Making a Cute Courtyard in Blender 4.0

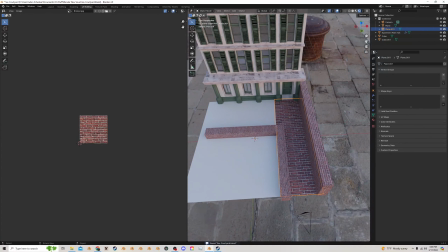495s
Or maybe even, because these are still some big bricks,
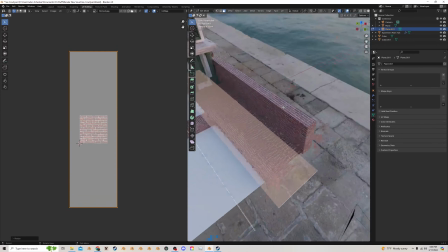500s
just make it nice and small like this.
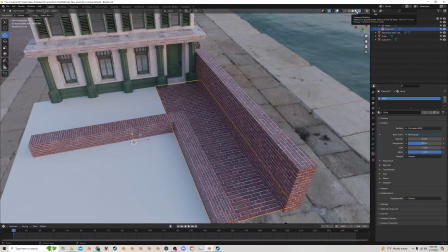505s
And let's go back in the layout. And I'm going to go to viewport shading so I can see it a bit more real time.
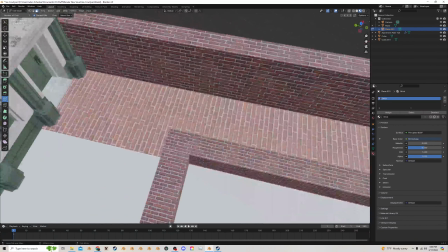513s
I'm going to tab into edit mode. And let's see.
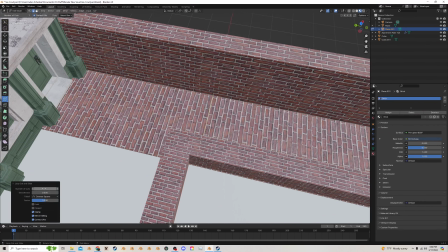516s
I want to see if I can just add in enough loop cuts to perfectly outline all the bricks that we have.
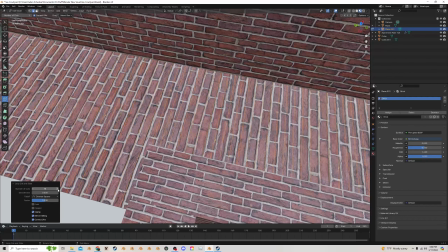527s
I want to see if I can just do this by guessing because I really don't want to go through and count every single brick. I think that's too small.
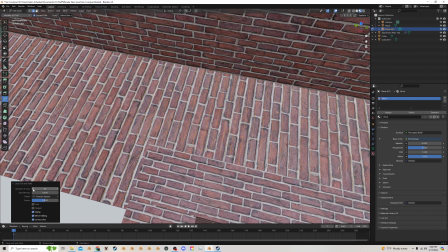542s
So if you guys ever wonder what I'm up to when I'm working on projects, it's just a lot of this, just a lot of trial and error with these god-forsaken bricks.
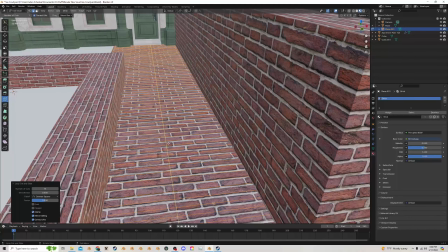558s
I think that's good enough for our purposes right now, honestly. I'm just gonna add in some more loop cuts where the brick lines are, like this. Doesn't have to be perfect.
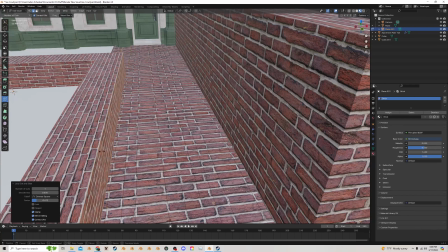574s
If you have the time and are willing to spend it, then go the extra mile and make sure these are all lined up. But because I don't really want to spend too much extra time on this, I'm just going to do it like this, pretty loose.
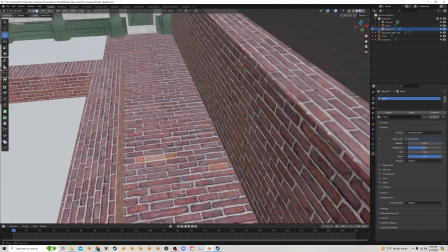589s
I'm just going to select some spaces where I know there's bricks. Like these.
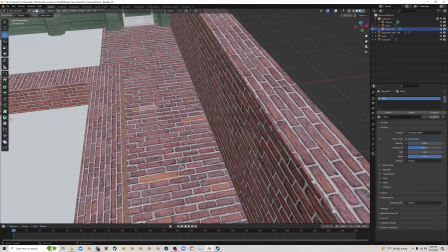at a certain point, it doesn't matter too much what you select.
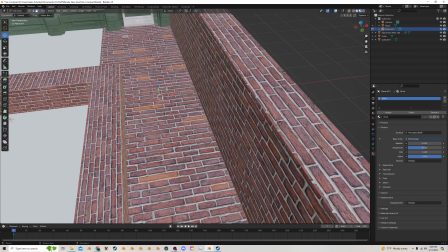609s
We just want to give it a little bit of extra definition so there's not just one flat texture.
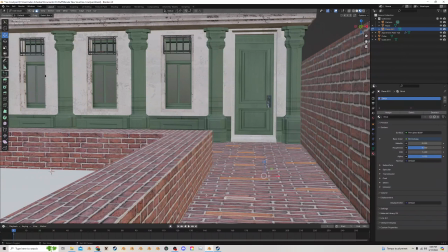614s
Like I just want it to have a little bit more noise, so to speak, so that it's a bit more engaging to look at. So once you get a few rows of bricks selected,
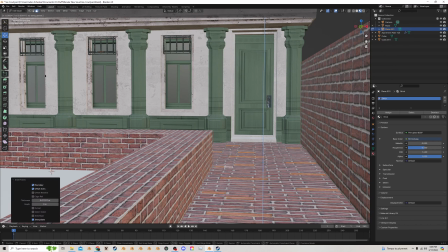629s
what you're going to want to do is eye to inset just a little bit. We're just going to drag them up on the Z like this.
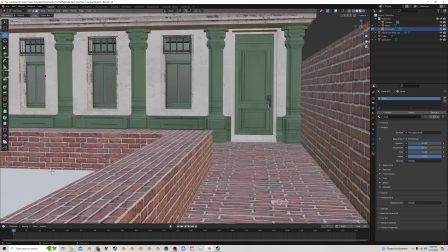638s
Now I'm going to select a few more. And at this point, it doesn't really matter, so I'm just going to select random stuff because again, this is all basically visual noise.
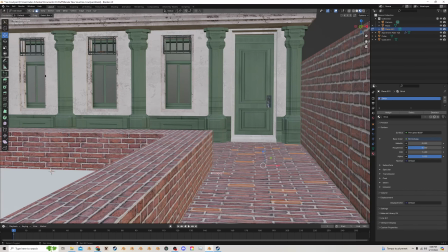651s
If you can see it well on the camera, I would advise going the extra mile again. But if you can't, it doesn't matter too much.
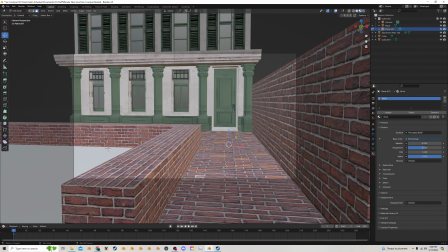659s
We're just trying to give it that illusion that there's more detail than there really is because we're lazy.
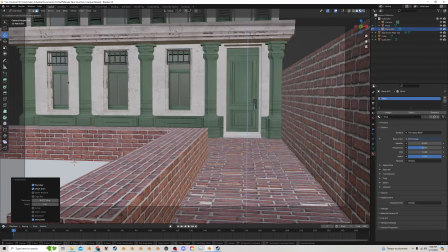663s
I'm going to do eye to inset. I'm going to drag these down just a little bit.
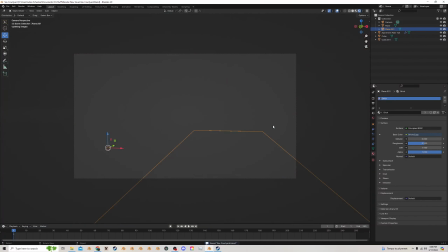671s
So then we go back to rendered view.
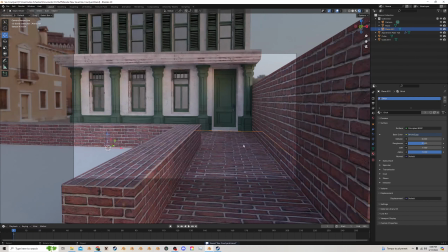674s
Now you can see we've got some extra little bump in there, and it's going to catch the light just a little bit differently, which I think will be really cool. Let's go ahead, let's take this edge. I'm just going to select this here.
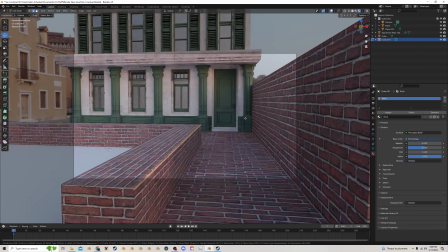688s
Let's see, I'm just going to give it a little bit of a bevel, like that.
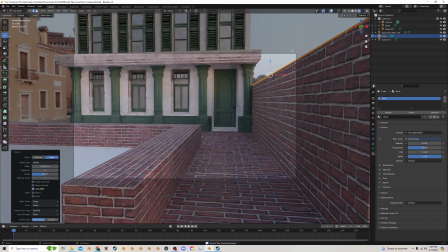696s
I'm going to select this edge, do the same thing, just so it's nice and smooth.
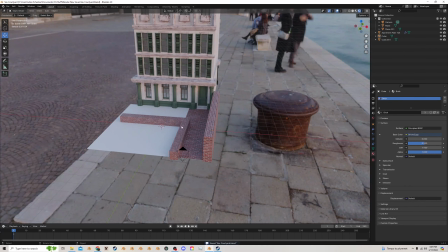704s
And let's see, let's add in some foliage now, get that ball rolling.
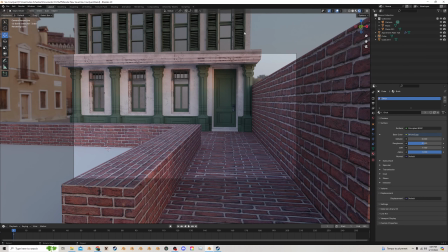712s
I want to add in some trees and stuff in here and maybe some trees coming over the edge here because I want the light to kind of cascade through.
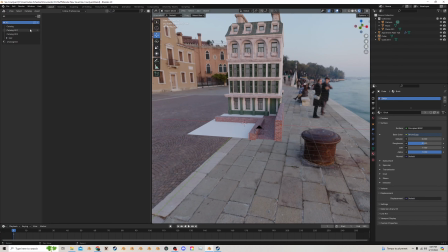719s
So I'm going to drag open the asset browser here and I'm just going to select some of my trees that I have. Now I do have a tutorial for making these that I made a while back. So I'm just going to pull up. Oh man, what did I call them?
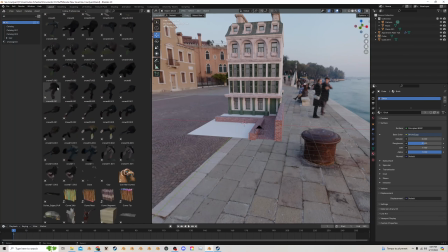737s
This is the other part because this is going to be a pretty uncut video, so it's going to be like my stream of consciousness.
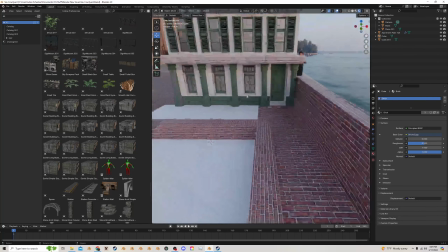744s
So you get to see in real time me losing sanity. So I have these plants, that's what I called them.
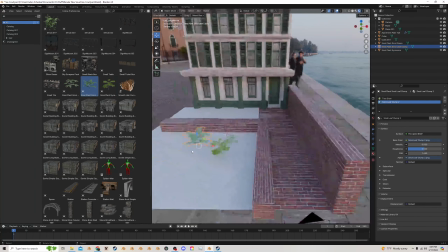750s
I'm just going to drag them in, and again I have a tutorial on how to make them because it's quite easy.
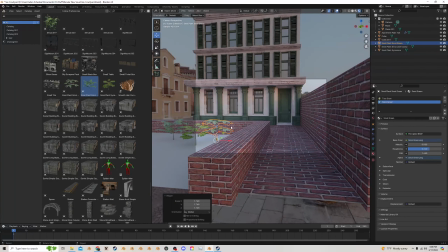755s
And basically with these, I'm going to take them just over the wall like so.
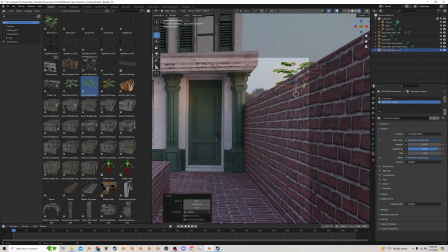765s
And I want them to just be visible over the top, so I'm just going to duplicate them around like that and rotate them and kind of scale them so that they look good.
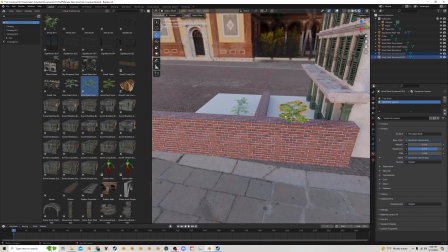779s
And just kind of make a few little tree clusters like this.
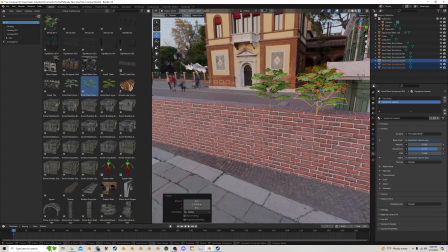787s
And I'm doing Alt-D to duplicate, which will just duplicate them as instances, which is going to be a lot less taxing on your system.
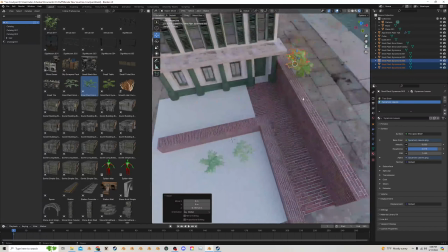794s
So I recommend doing it like that as opposed to doing Shift-D, which will just make a straight duplication.
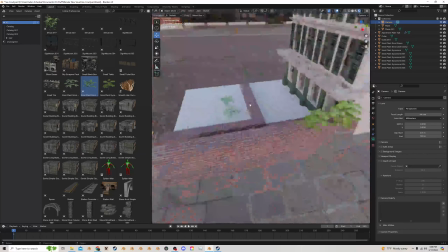802s
So I'm just going to add in a different one now.
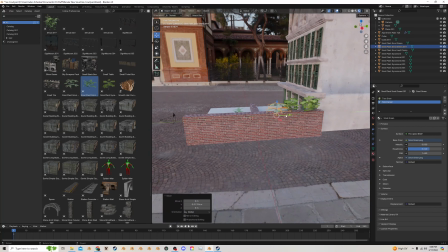808s
Let's see. So I'm going to Alt-D to duplicate this over. And then drag this into Splice.
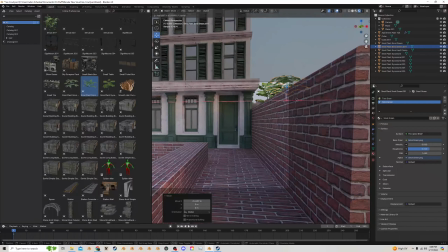817s
Let's see.
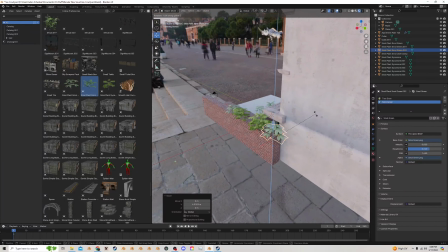820s
And then I'm going to Alt-D again, put one back here, make it nice and big,
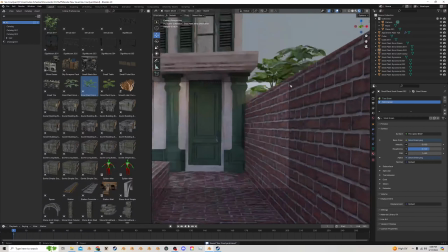828s
something like this. That's looking kind of good.
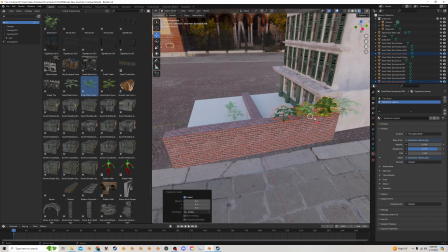833s
I'm going to just take these and I'm going to Alt-D, duplicate them, and drag them back along here like this.
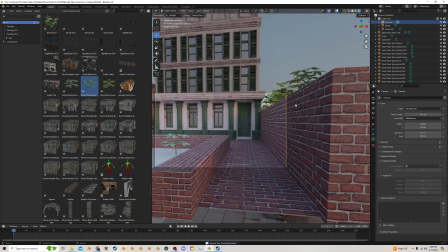840s
And you may wonder, why are we doing that? Well, it's because I'm going to change the lighting at some point so we get the lighting coming over a bit more,
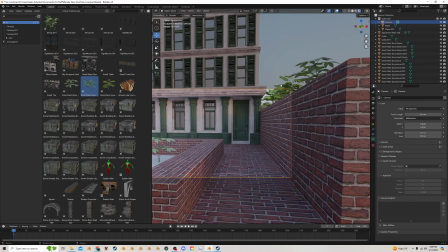847s
and it will be nice to have that little extra bits of shadow coming through.
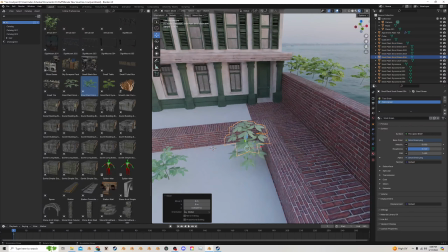854s
Now I'm going to work in here. So I'm going to keep doing what I was doing.
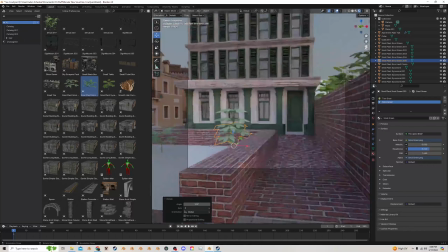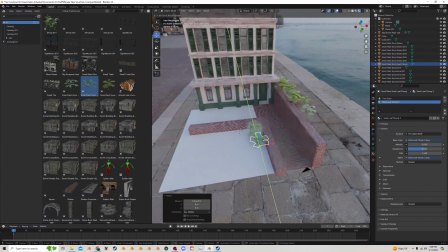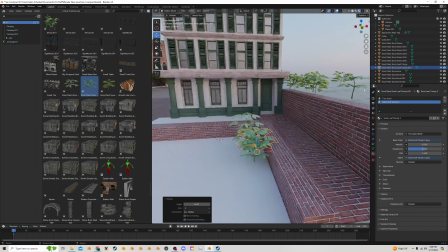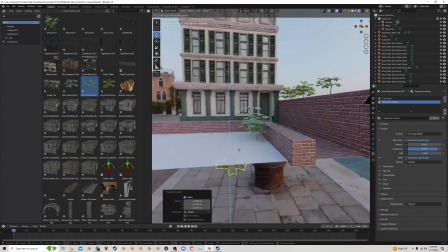878s
Let's get one of these sycamores down here. I think that's what this is.
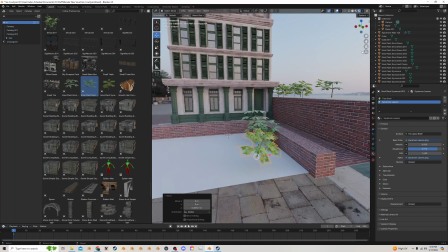884s
Yeah. And just put this in, kind of loose and dirty.
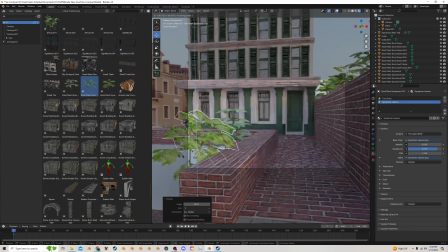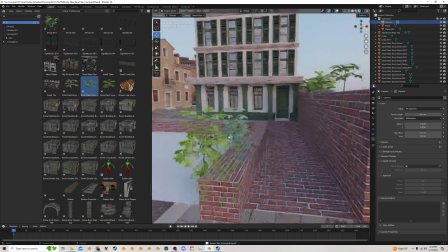904s
And again, we're going for like a lot of green noise with this. Like it doesn't have to look perfect.
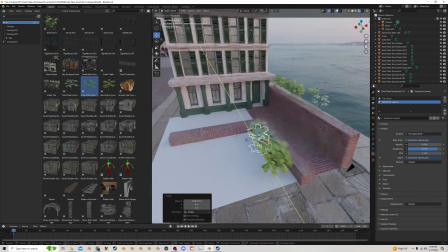910s
It's just got to be readable to be, oh, this is trees, this is foliage, because it's very, very chaotic in nature.
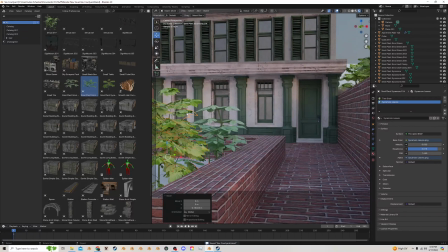919s
So we're trying to capture that. And the problem of doing it CG is it's all very organized because it's, computer generated.
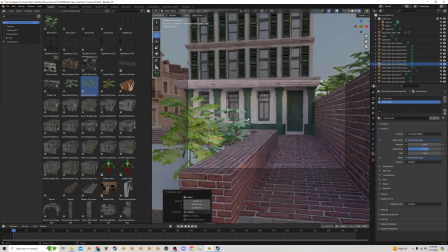927s
And so we're trying to just break that by making this be like as chaotic and crazy as we can make it, like about it getting too off the rails.
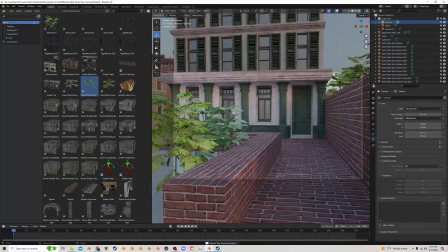941s
So I'm keeping this pretty loose. I'm basically just going to let it do whatever unless it starts looking really bad in the camera view,
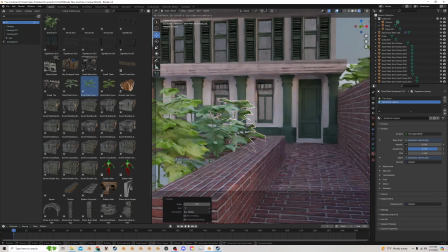950s
because that's kind of like our one parameter here we have to follow is we have to make sure things look good in the camera view,
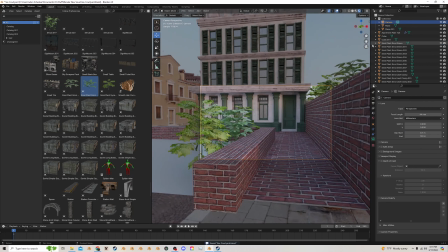957s
because that, again, is the most important part.
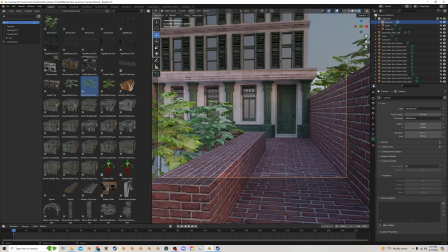962s
I kind of want to make some vines or something coming down from here. So I have some photo scans of vines.
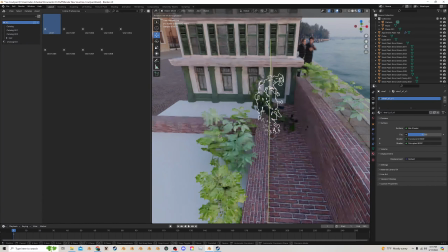972s
I can't link these, unfortunately, because they're not mine, but I will be doing a video on photo scanning before too long, so I can show you how you can make your own.
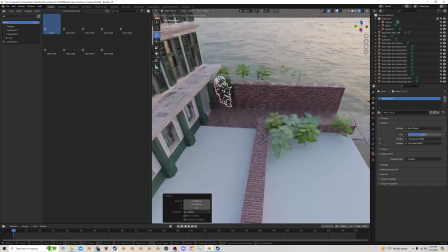981s
And I'm just going to drag these into place too.
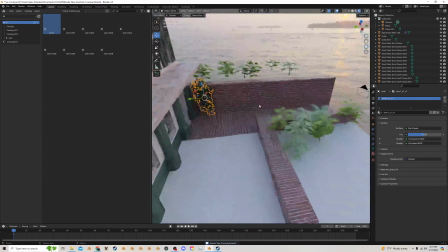986s
So I want these to kind of just line this wall just a little bit.